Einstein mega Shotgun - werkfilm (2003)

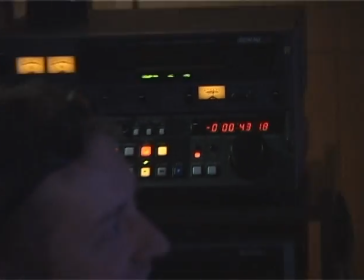(12:17)
És akkor először gondolkoztunk, majd aztán Zolival ültünk a számítógép előtt,
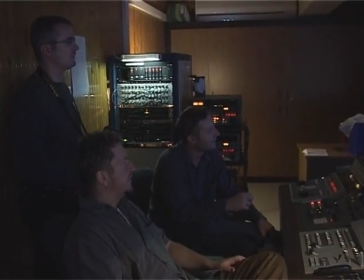(12:23)
és gondolkoztunk, hogy mi legyen, és egyszer csak így mondtam, hogy legyen akkor Círmos Walter. Mert végül is CV, és akkor tévésója, az meg CVT, és ez egyből jó ötletnek bizonyult, és aztán Zoli hazament és megcsinálta a grafikát, nagyon ügyesen. Köszönöm, Tamás. Einstein és Shotgun természetesen éjjel törnek be a házba, és mivel éjjel van, ezért éjjeli hangulatot, fényeket kellett csinálni a házon belül, holott egész nap forgattunk, tehát világos napsütésben is forgattunk, ezért kintről fekete fóliával letakartuk az ablakokat, hogy abszolút ne szűrődjön meg semmi a napfény, és ezt követően felvettük úgy a jelenteket, hogy rendesen műfénnyel világítva. Ezzel idézve elő az éjszakai hatást. De meg kellett oldanunk azt, mivel a rendőrség nem volt hajlandó kijönni a forgatásra, hogy beálljon néhány rendőrautóval a mi kedvünkért, fél órás időtartamra lett volna szükség, de azt mondták, hogy ezt nem szeretnék. Így meg kellett oldanunk, gondolkoznunk kellett abban, hogy majd valami utómunkával oda teszünk. Sőt, először még nem is volt szóba az utómunka, hanem csak azt, hogy akkor azt illusztráljuk, hogy a rendőrség körbevette a házat, és ilyen színes diszkófényekkel elkezdtünk villogni, kék-piros fényekkel, ami csak ilyen jelzésértékűleg volt ott az ablakon beszűrődve,
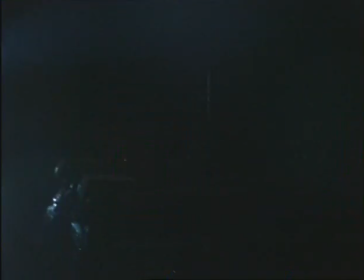(13:32)
hogy na ott villog a fény. Természetesen azokat a jeleneteket, amik kint játszódnak a ház előtt, ezeket éjjel vettük föl.
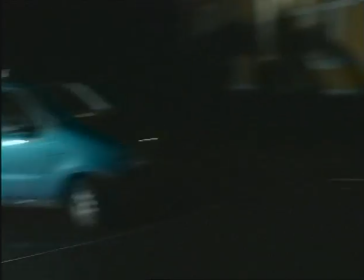(13:39)
És megvilágítottuk a szereplőket reflektorokkal, színes villogó, mint a rendőrautó fényekkel, és szerintem teljesen hihető lett az, hogy ott kint óriási kavalkádon és rendőrhegyek, és körbevették a házat. És a vágás során derült az ki, hogy meg tudjuk oldani egy ügyes grafikus segítségével azt, hogy rendőrautókat teszünk a ház elé utólag,
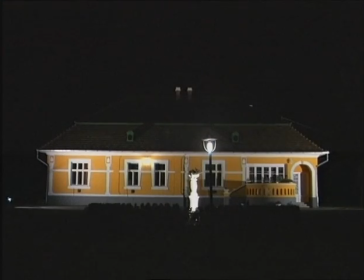(14:03)
mivel felvettünk a házról egy külső totálképet messziről, éjszaka, és a srác elvállalt nagyon rendes volt,
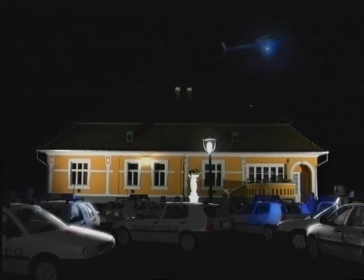(14:09)
elvállalta, hogy megcsinálja, hogy helikopter menjen el a ház fölött, tehát rendőrségi helikopter villogva, és lent rendőrautók álljanak, amik mögött a készenlétben álló kommandós csoport is ott fegyverbe állt.
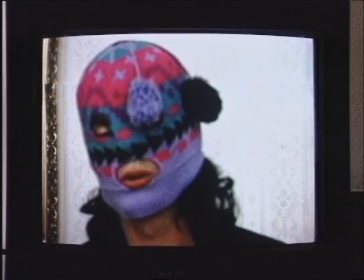(14:27)
Van egy jelenet a filmben, amiben azt a hatást kell elérnünk, hogy amatőr felvételnek tűnjön,
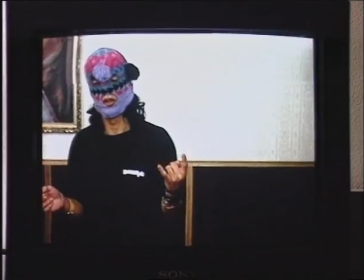(14:33)
ugyanis a túlszejtők a követeléseiket videóval rögzítették, és úgy gondoltam, hogy ezt olyan embernek kéne fölvenni, ezért nem én vettem,
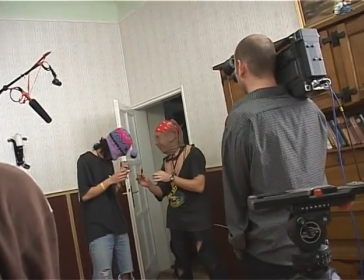(14:41)
egy olyan embernek kéne fölvenni, aki még életében nem fogott kamerát a kezébe, hogy ilyen az egész ilyen home videónak tűnjön, tehát hogy felteszi a vállára,
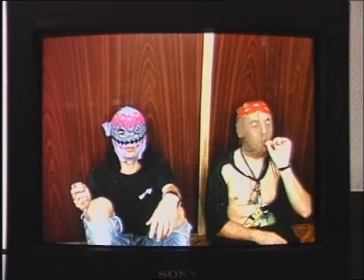(14:49)
esetlenül homályosan rángatva egyik képről a másikra, egyik alakról a másikra kapkodja a kamerát,
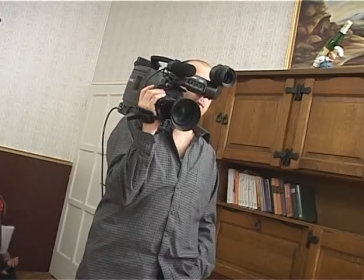(14:55)
és így vegye föl.
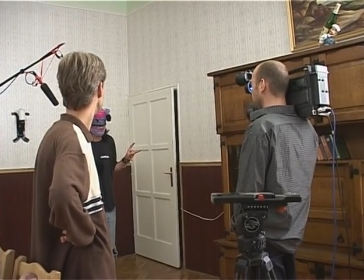(14:56)
És ezt megkértem Hirt Gábort, tehát Shotgun-t, hogy ezt így vegye fel ezt a jelenetet. Autós jelenetet mindig nehéz forgatni, mert olyan fontos, hogy mivel sok az árnyék, tehát kint hiába van jó napfény, az autón belül árnyékos, és deríteni kell, világítani kell.
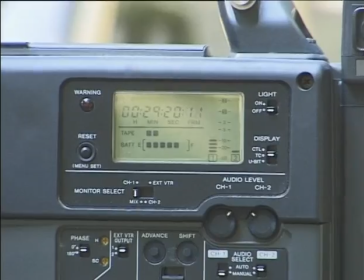(15:17)
És ezért, mivel áramot nagyon nehéz odavinni az utcára, legalábbis számunkra, ezért derítő elnyővel próbálunk meg ezen segíteni.
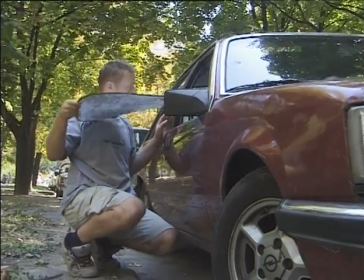(15:25)
És ezt úgy oldjuk meg, hogy amikor az egyik szereplő beszél, addig a másik szereplő tartja neki az elnyőt, és fordítva.
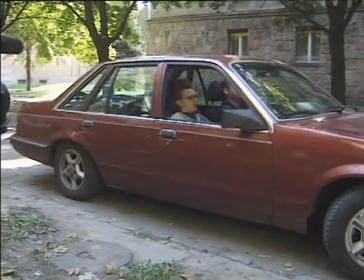(15:33)
Valamint, mivel szűk a hely,
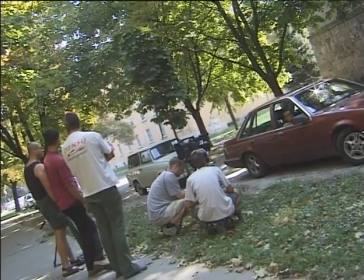(15:37)
ezért különböző olyan technikákat kell kitalálnunk, ami mondjuk dob a képi világon is, mert mondjuk tükörből vesszük fel a szereplőnek az arcát, ahogy beszél,
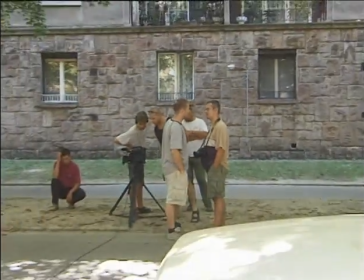(15:45)
meg jóval messzebb állunk a kocsitól, mint ami a kép.
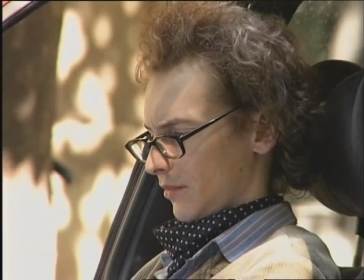(15:50)
Tehát ha egy szűket is veszünk föl, legalább ilyen 8-10 méterre vagyunk a kocsitól,
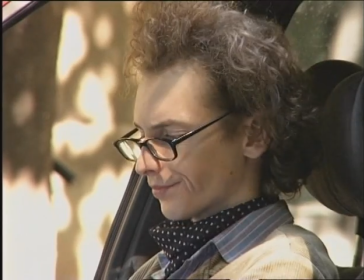(15:55)
és ezzel egy nagyon szép ilyen úgymond defokuszos, tehát egy homályos hátteret érünk el, és jobban kiemeljük a szereplőnek a karakterét,
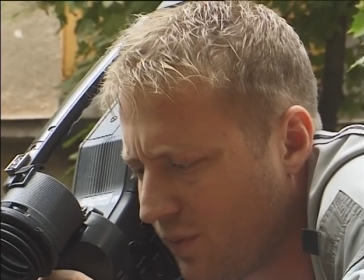(16:02)
a körvonalát. Szerencsés helyzetben voltunk, hogy az autónak, amiben az autós jeleneteket forgattuk,
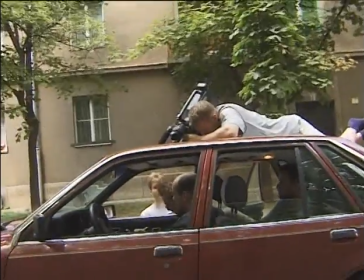(16:09)
volt napfénytetője, mert így föl tudtam mászni a kocsi tetejére, és fölülről venni a jelenetet. Ez azért fontos, mert egyébként nem tudtam volna felmászni, hogy egy kabrió lett volna, de ez valóság. Ez volt ugye a kép, most jön a hang. A hang tulajdonképpen két részből áll.